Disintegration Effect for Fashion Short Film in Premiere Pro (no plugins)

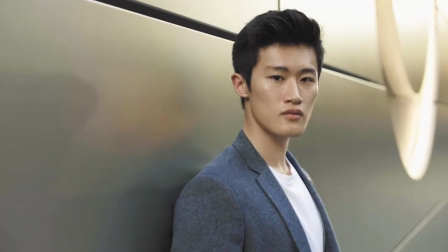(0:00)
Hello everybody, today I'm going to show you how to reproduce this disintegration effect I used in one of my recent uploads in YouTube.
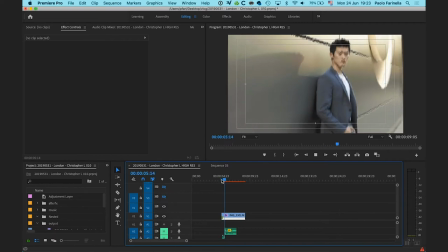(0:07)
That was a fashion short commercial and in that occasion I used this effect.
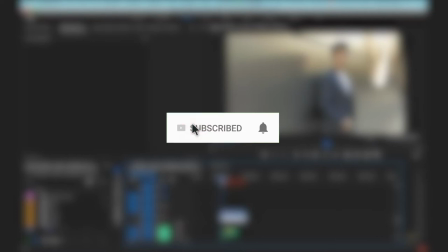(0:14)
Click the subscribe button and enable the notification with the bell icon so you won't miss any future videos.
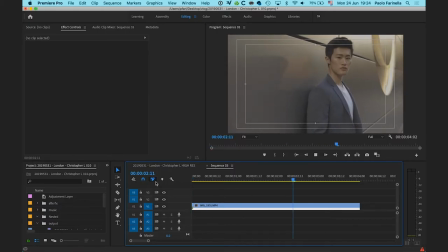(0:21)
So this is the footage we're gonna use, and as you can see, this is just a simple zooming in of the camera toward the model. Right, so in order to achieve this effect, we need three things.
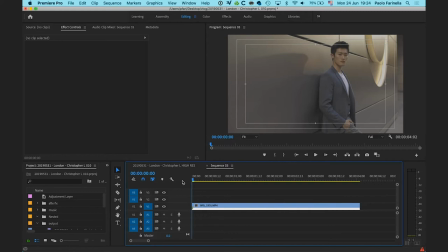(0:33)
We need a transform effect, we need a wave warp effect, which is the effect that is giving the disintegration-like effect. And then we need sound engineering. Sound is very important when you want to sell in visual effects.
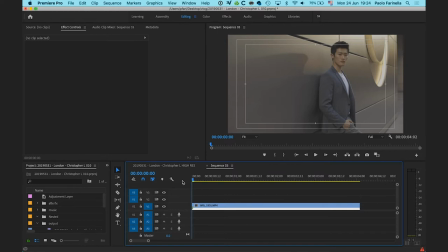(0:50)
And so for that, we're going to use some audio clips that is going to help us to make the effect even more realistic.
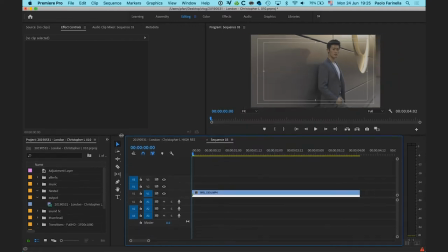(0:57)
So let's start with the transform effect. I'm gonna just make a little bit more space here in the timeline and then jump into the effect, transform, and I'm gonna drag this effect into the clip. Let's move a few frames ahead, setting a keyframe for the scale.
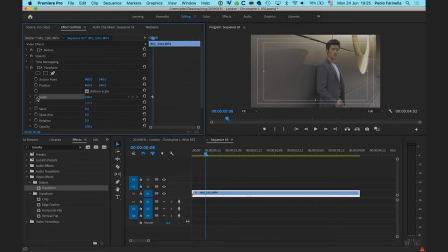(1:16)
And the first thing we're gonna do with the transform effect is to give a heartbeat effect, a bounce effect. So zoom in, out, very quickly. It's gonna help to sell the disintegration effect a little bit better.
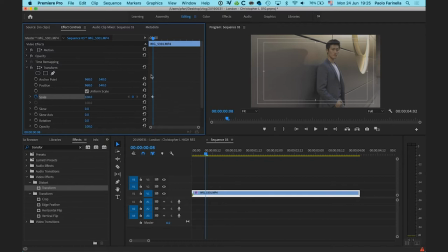(1:31)
So the first thing I'm gonna do is I'm gonna move two frames forward and then zoom in, say 112, and then one frame more, zoom out 95, and then I don't really care that the frame becomes
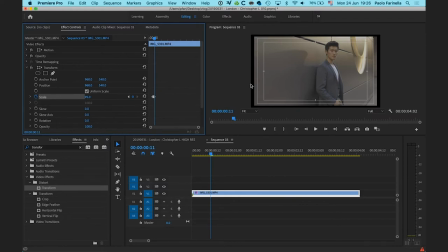(1:48)
so small that it doesn't cover the edges. It's fine, I'm happy with that. And we will add some motion blur, which is, I think it's gonna be more visible if there are these black bars, these black framings around.
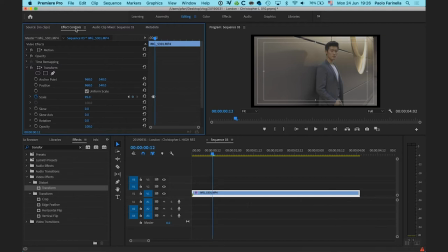(2:03)
Right, so with this one, I'm gonna move one more frame forward and then zoom in again. And then last is two more frames back to 100%.
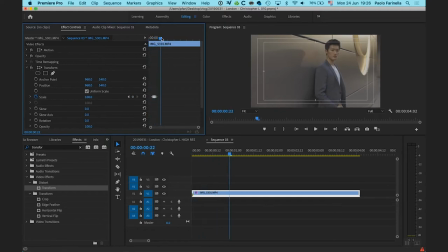(2:17)
And right now, this is what we got. As you can see, this is quick heartbeat bouncing effect. Now, the problem I have with this is that, let me zoom in here and go frame by frame, is very harsh. There is a zoom in, zoom out, and it's happening very harshly.
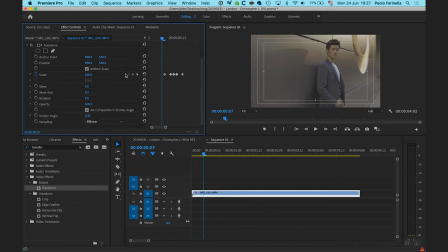(2:37)
So to make it smoother, I need to add some motion blur. And to enable motion blur in the transform effect, you just uncheck use compositions shutter angle, and then you make sure to have a shutter angle of 180 degrees. As soon as I do that, now look here what's gonna happen,
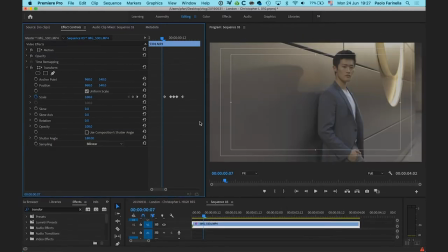(2:56)
and let me make it a little bit bigger so you can easily see what's happening as I move frame by frame.
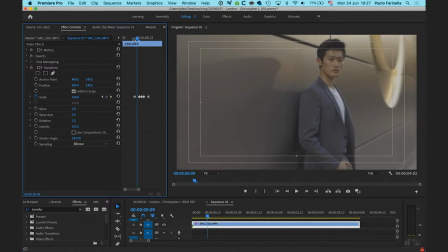(3:03)
As you can see now, as it zooms in, it does introduce motion blur.
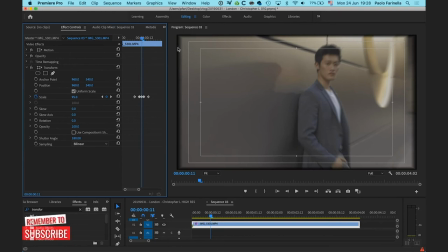(3:08)
Now you can clearly see the motion blur. This is what I meant before. As you can see, the black background and the motion blur are selling this very well. And so right now, this is what this effect looks like.
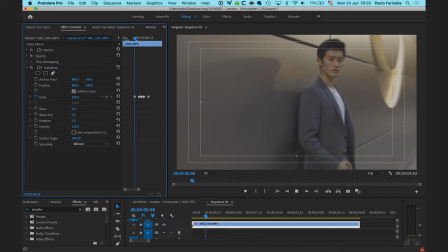(3:23)
As you can see, it's much more organic. It looks much more natural.
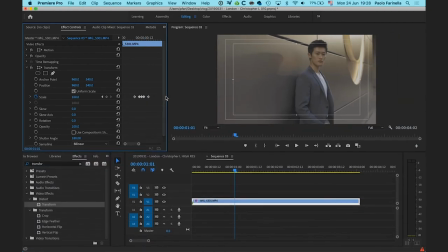(3:29)
Right, let's make a little bit more space and fold this back. And now apply the second effect, which is the wave warp effect. I'm gonna drag this guy in here and
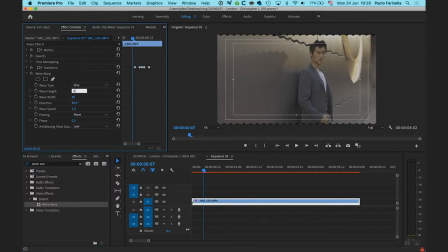(3:46)
I'm gonna set the wave height to 0, width to 10, direction 90 is fine, wave speed and all the rest stays as is. Wave type, I wanna set it to noise. Now, I need to play some
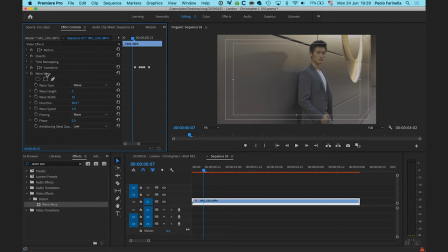(4:05)
synchronization in between the wave warp and the transform effects.